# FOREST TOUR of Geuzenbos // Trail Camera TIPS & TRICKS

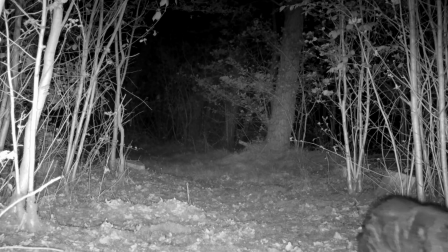And we already know where this cat is going.
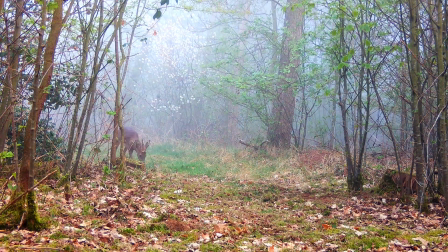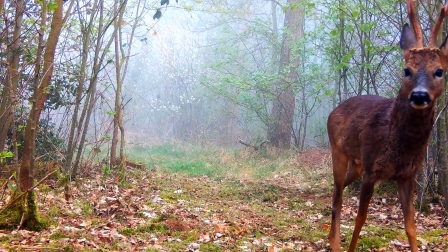I put the camera here in spring because of the white blossom in the back. But it's the fog that really brings this shot to the next level.
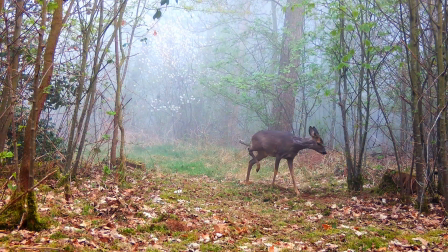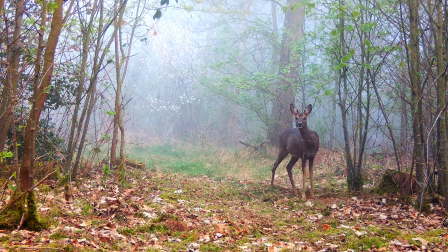But even without the fog or the white blossom, I think it's still a beautiful spot.
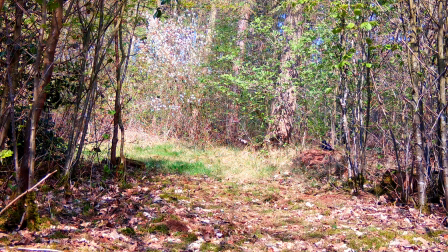This crow is showing you there's an anthill over there.
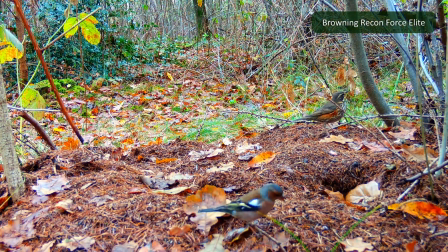And as it turns out, it's a great spot to film birds. like this green woodpecker here.
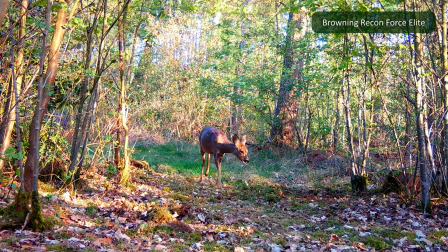Corridors like this are great camera spots, because most animals,
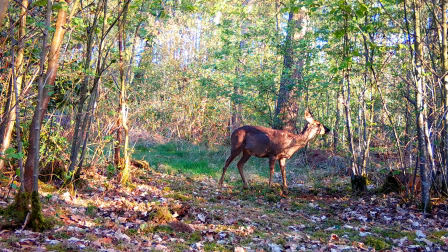especially larger animals, choose the easy way to move around the forest. They rather use the open space than having to maneuver through the little trees on the side.
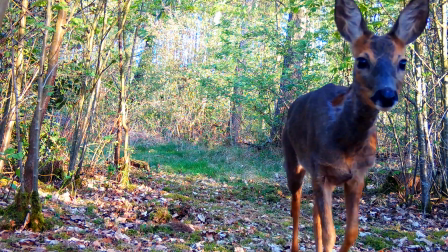I want the animals to walk towards the camera, so I put the camera on one end of the corridor, filming along with the trail.
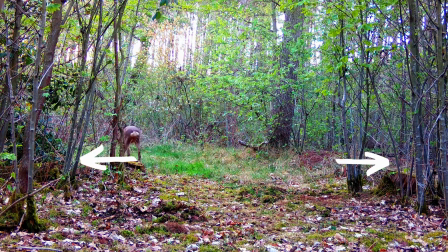If I put the camera on the side, filming across the trail, the camera would be too close to the passing animals,
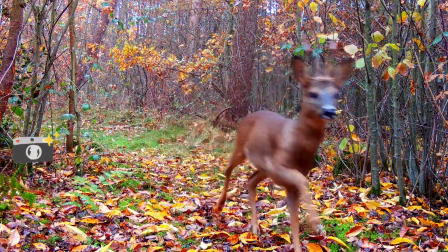and the animals would likely be out of the frame by the time the camera starts recording.
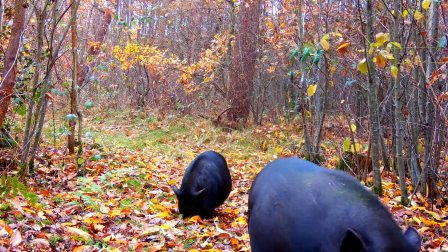In that case, you probably only capture animal behinds. I use this spot in autumn as well.
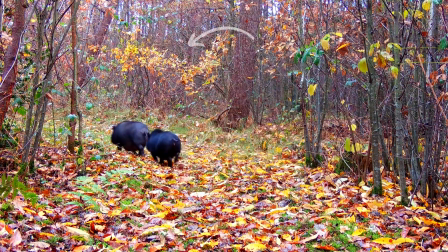The white blossom is gone, but I really like the branch with the autumn leaves hanging over the trail.
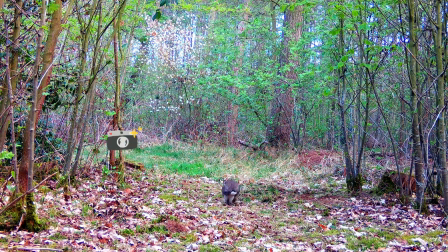Okay, let's move the camera to this tree, facing the grass.
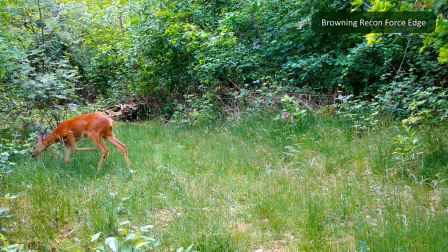So obviously this is captured in summer. The forest and the grass is super lush and green. I call this little field the animal crossing, because two different trails meet here.
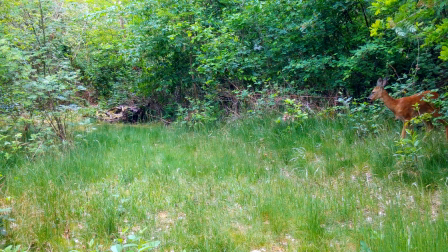When visiting the spot in real life, you can clearly see the trails in the grass.
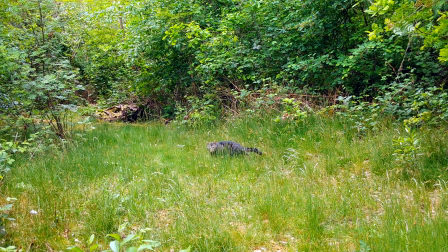And sometimes animals actually do cross each other here.
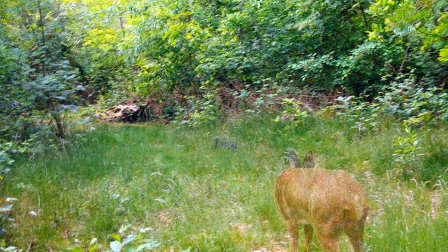Like the time this cat took a nap in the tall grass and then scared this poor deer away.
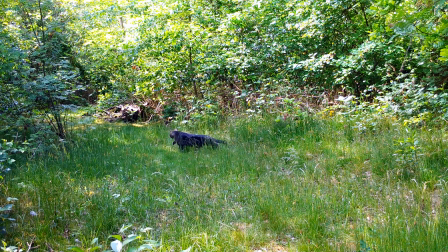This crossing is also used a lot at night.
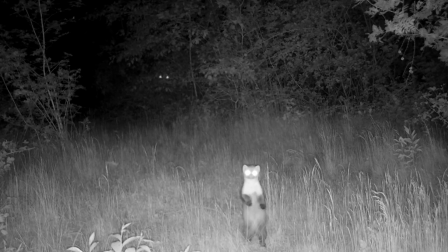Here are a few examples of animals reacting to the infrared lights of the trail camera.
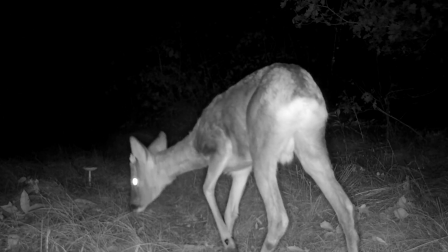Most animals see it, but don't really care and will just continue their way.
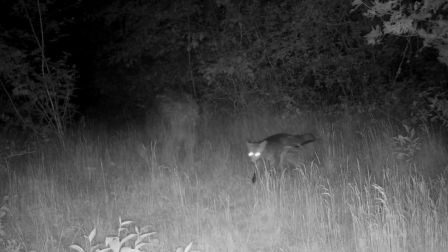But foxes can be really shy and often turn around when they see it.
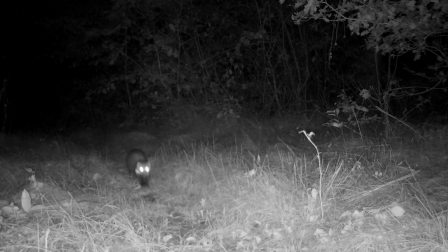This is why my next purchase will be a camera without this visible glow.
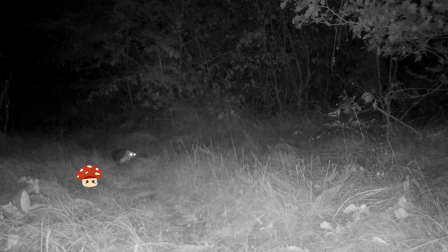In these shots you see a large mushroom has emerged from the grass. I like to make use of these kind of temporary changes in the forest, because the animals will notice them too, and most likely will react to it.
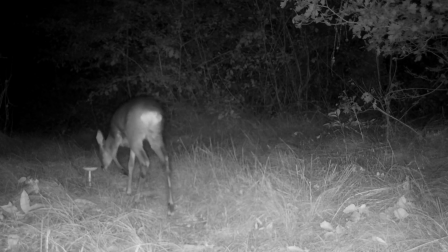It's fun to see how the animals interact with the changing scenery, even if it's just with a little sniff.
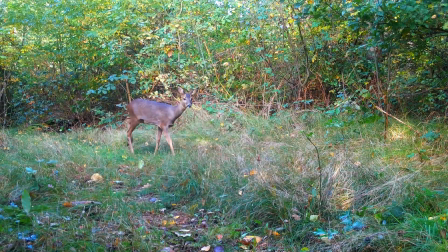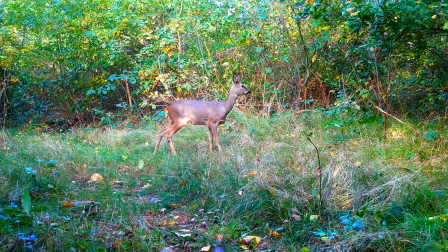The busier the camera spot, the more likely it is to get a nice shot.
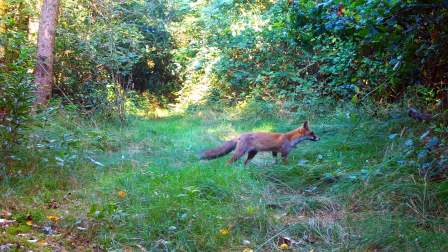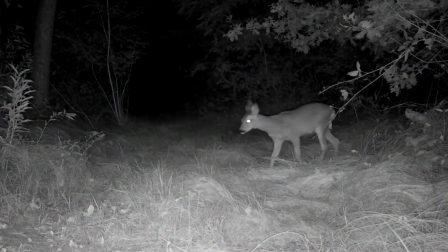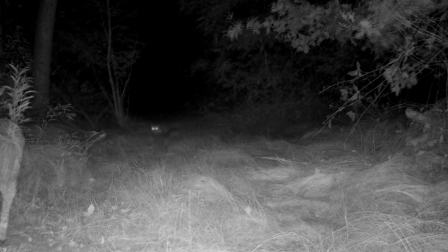We can learn a lot from trail cameras. Did you know martens like to play in tall grass?
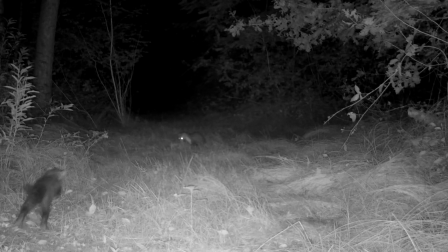Here we see a family of beech martens.
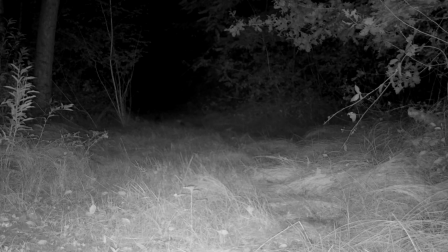They did this a couple of times the week I captured this, so I was hopeful they would do it again. I really wanted to capture this more close up, so on my next visit, I put my camera on this little tree here, facing this part of the field.
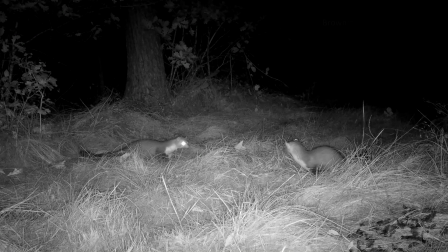And here they are.
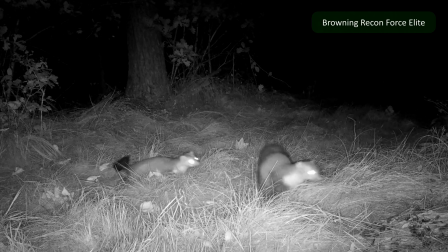I put the camera a little lower this time, and it's turned a bit more downwards.
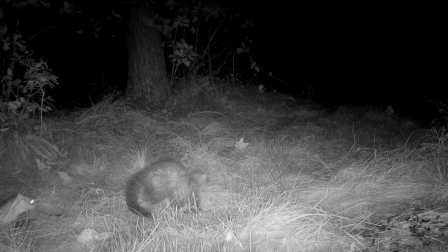Now we see more grass in the shot and less trees.
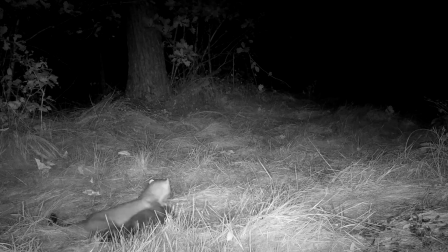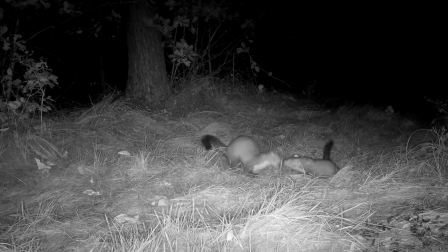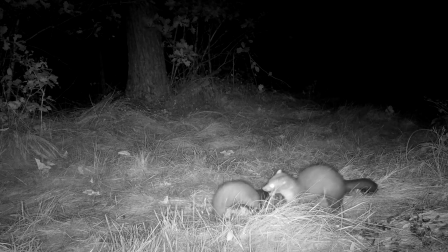This setup turned out to be perfect for the other little critters as well, like rabbits,
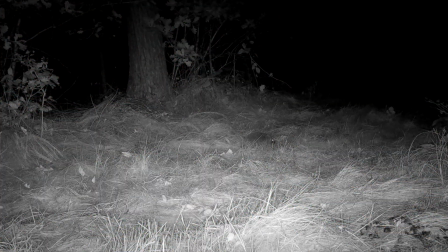polecats, hedgehogs, and also this cat again.
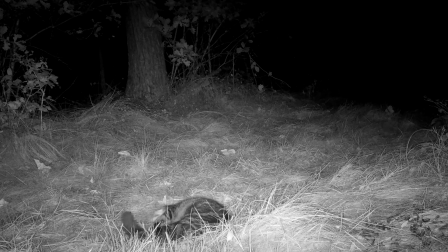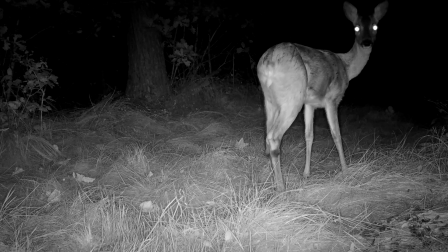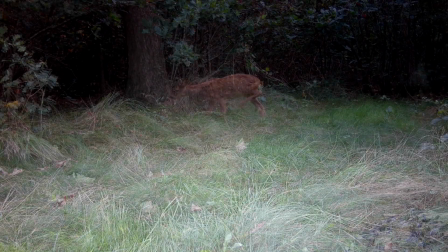When you find a busy crossing like this, use it. Get every angle of it on camera.
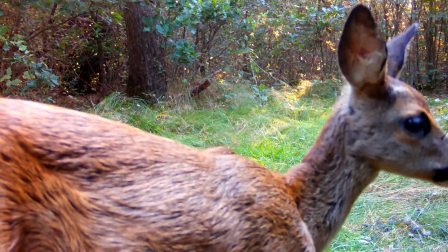You will learn exactly how the animals move around and how they interact with the area.
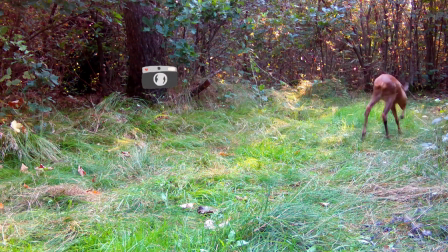If I place my camera here, we get a whole new look at it.
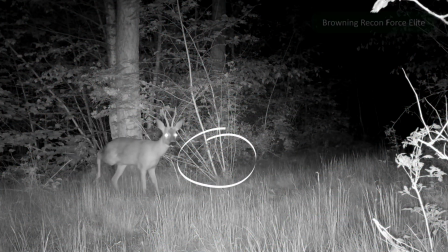Now you can see the little tree we had the camera previously attached to, with the grass below.
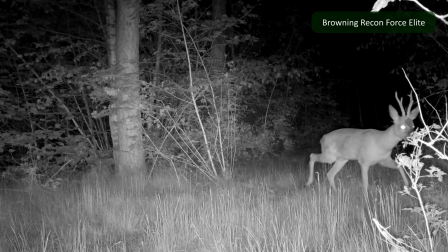From this angle, we can now exactly spot where the bugs like to enter this crossing
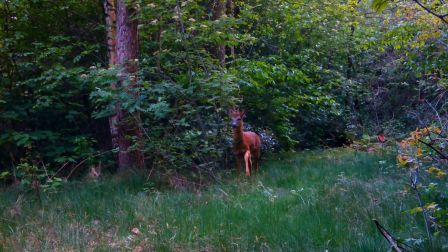and how they mark their territory. Let's put our camera back on the little tree from before, but face it the other way now.
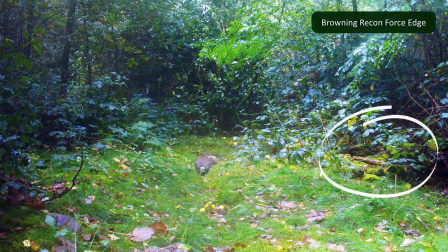There's thick bushes on both sides, a pile of wood on the right, and there's a little open space here.
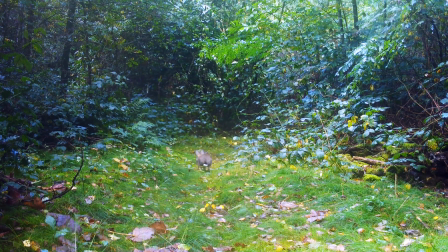We can predict what way the animals are coming from and use this to set up the camera so that the animals walk towards it.
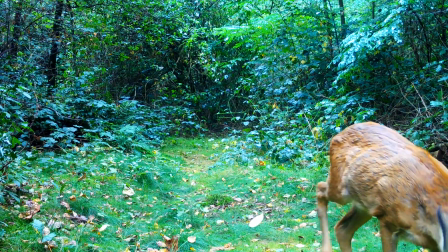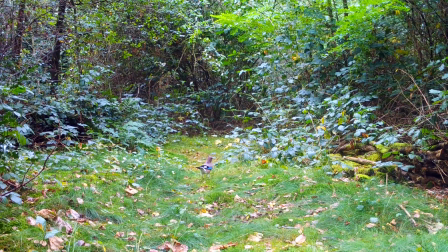You can see the camera bouncing up and down a little bit. This is because we use a tiny tree to trap our camera to, so when there's a little wind, it will move the camera too. This will potentially result in a bunch of empty shots, but sometimes you gotta take that risk and hope for some good weather.
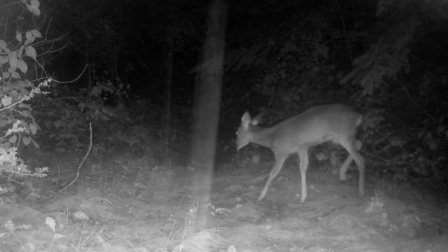However, I like rainy shots like this too. I think the sound is very comforting.
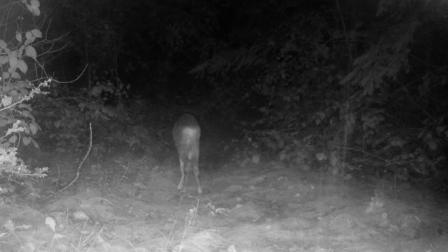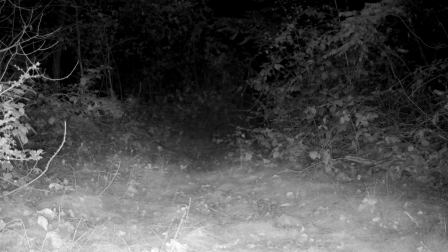Maybe I follow that fox with you another time and show you what's behind that bush.
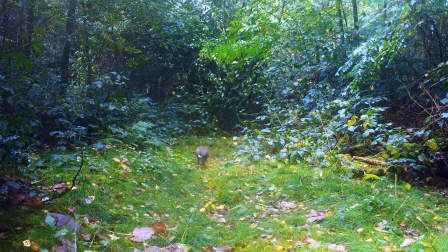But for now, we will put the camera on the right side of this trail to get a different angle.
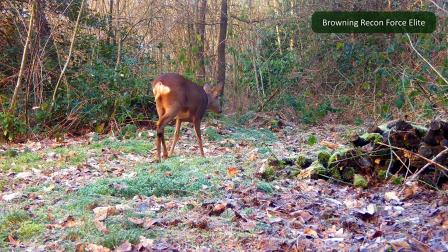I like to try out different angles every time I find a new spot. You will learn by doing what works and what doesn't work.
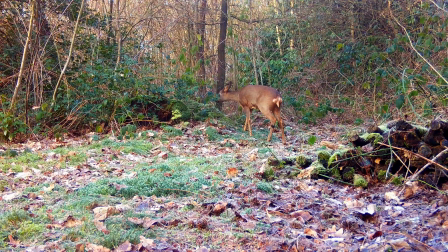I try to find views with a nice looking background that show the colors of the forest. But I also keep in mind where exactly I expect the animals to pass by,
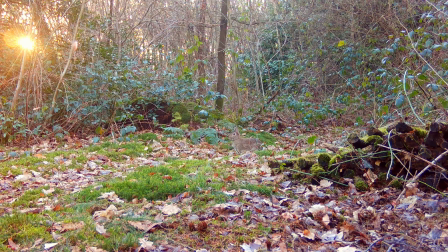so that they will trigger the camera on time and stay in the shot for a while. Now we also have a nice view of the pile of wood here. These are a perfect place for mice, so if you have a camera that's suitable for close-ups,
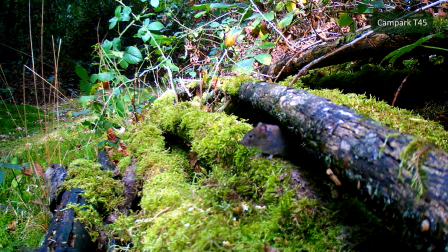or you have a homemade close-up lens like I do, you can capture something like this as well.